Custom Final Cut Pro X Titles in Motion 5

When the title flies in, you may have noticed that it takes a moment to get started and then shows up on screen. So I want to make sure the leaves don't come in too much ahead of that. So we're going to go to about where the title starts showing up, and that's when we want the leaves to show up.
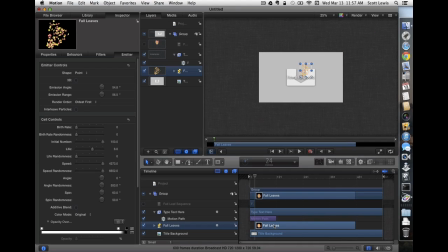(4:39)
So let's shift it on the timeline to come in then. We have to make a few other changes for this to work right.
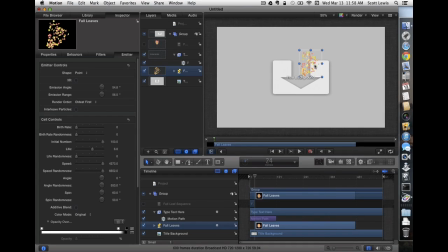(4:46)
So let's zoom in a little bit so we can see the picture better here. My fall leaves are selected. You notice that the shape is a point, meaning that they start from one place on the screen. I'd like the origin of that to be approximately where the text comes onto the screen.
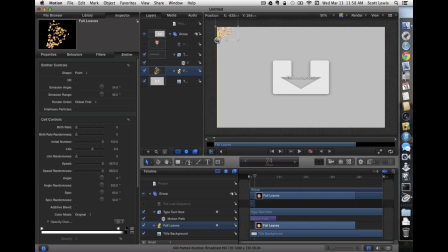(5:04)
So let's move it up there. That's about where we think that'll be. now, as our title comes in, our leaves come in. You notice they're going up and off the screen, though, at first.
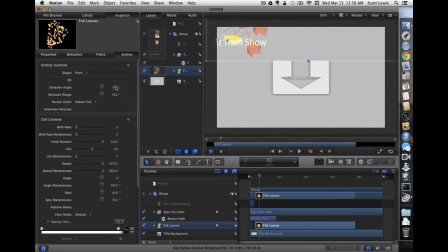(5:17)
And so that's really not what we wanted. I'm going to adjust the emission angle so they come in at about the same angle as the title. That's about right, but I want to narrow it up as well with the emission range so that it really gets pushed in by the title.
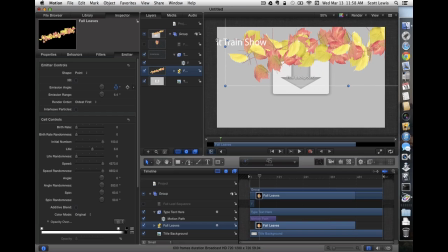(5:33)
We'll adjust that a little further to get it even tighter. And about there is, I think, what we're looking for. Now, I think there's probably too many leaves there, so let's reduce that so it looks a little more natural.
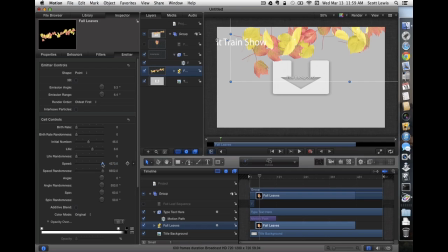(5:47)
And we're going to slow it down. Now, when you make the changes in these parameters, the sliders only go so far, in this case to 1,000. But if I click on the number, I can type a bigger number, and I'm going to set this one to 1,500. And I'm going to change the speed randomness as well. I think maybe a little more than that.
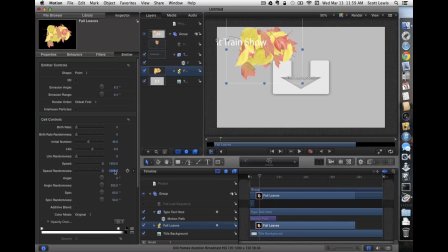(6:04)
Let's try 1,000 there. Actually, let's try 1,500, just to spread them out a little bit. So it covers about the first half of the screen, which is about where our title travels through.
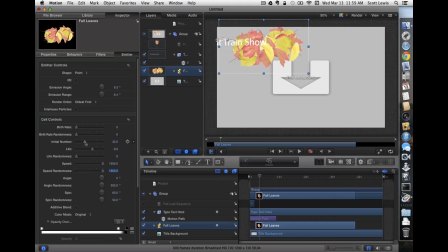(6:18)
I'm going to reduce the leaves even a little bit further because I think there's still too many. Let's play it and see what happens. Remember, the playback here is not at real time. So about the time the title hits the screen, our leaves come in.
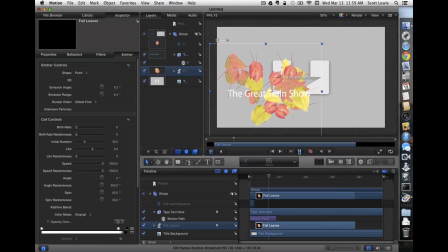(6:32)
It looks like they're being pushed in by the title. And then they fall down through. The title slows and lands where we want it. And then the leaves finish falling off the screen. That looks about right. So I think we're done. I think that'll work pretty well for what we're trying to do here.
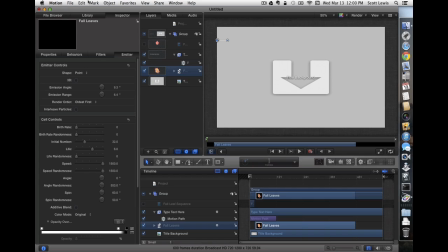(6:48)
So, in order to use it in Final Cut, we need to save it as a template.
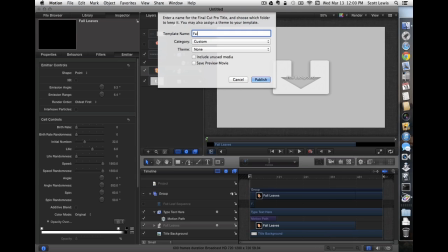(6:54)
So we're going to give it a name, Falling Leaves Title. And we'll save that in our custom category, no theme, and let's publish it.
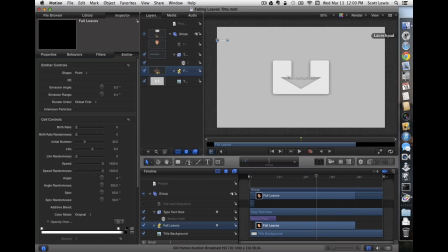(7:10)
That should make it available to us over in Final Cut. So let's take a look. Okay, here we are in Final Cut Pro.
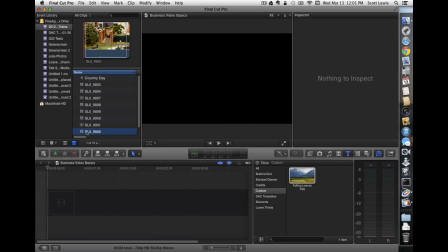(7:17)
We're going to take our piece of footage here that has some train footage in it,
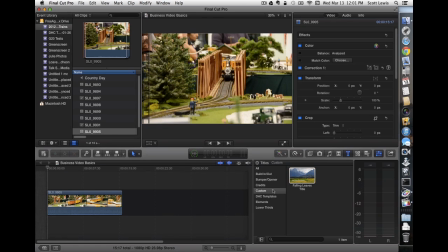(7:24)
going with their theme of the train show, and then we'll put our title over it. It's in our custom category. Drag it over, put it on top,
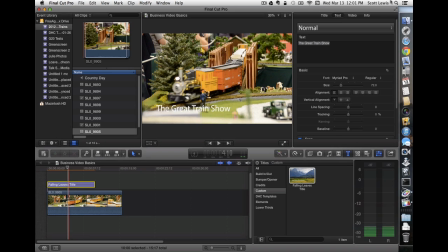(7:32)
and if we select it, we can go up to our inspector, and let's choose a better font, because that color white's not really going to show up.
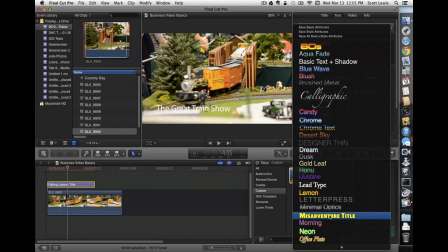(7:41)
And I've saved this Misadventure title font earlier that I think will show up nicely here.
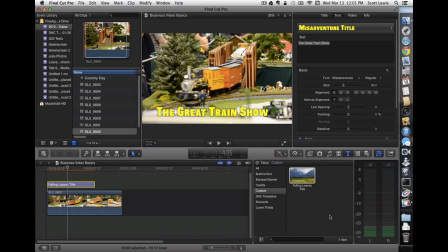(7:48)
Pretty bright, noticeable. It's got a little drop shadow to set it off.
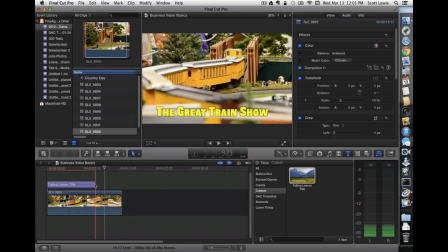(7:53)
One other thing we'd like to do is I'm going to just select the very end, and this is not a title specific thing,
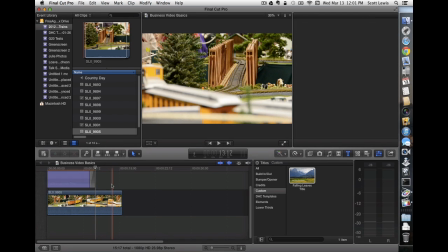(7:59)
but I want to go ahead and press Command T so that it fades out at the end.
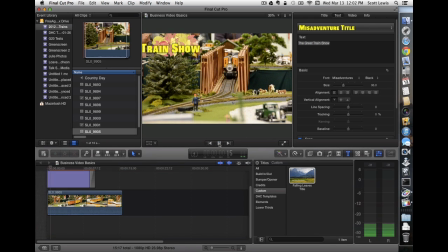(8:06)
Now, let's go ahead and play it. And this won't quite be at full speed here, but there we go. Flies in, leaves go through, here comes the train. Looks pretty good. Let's go ahead and let that render for a minute.
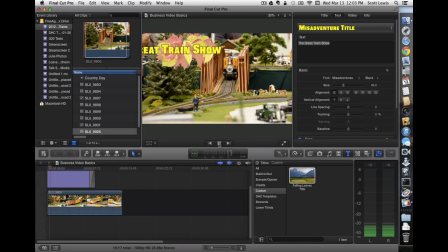(8:21)
Okay, well that should be fully rendered now, so let's play it. And there we go, our title flies in, here comes our leaves, they fade off, and the train enters.
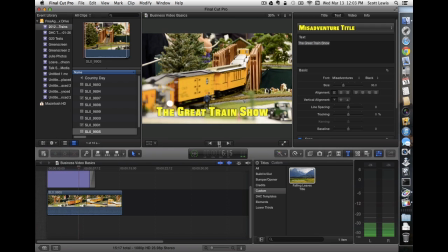(8:29)
Nice opening for our video promotion for this train show.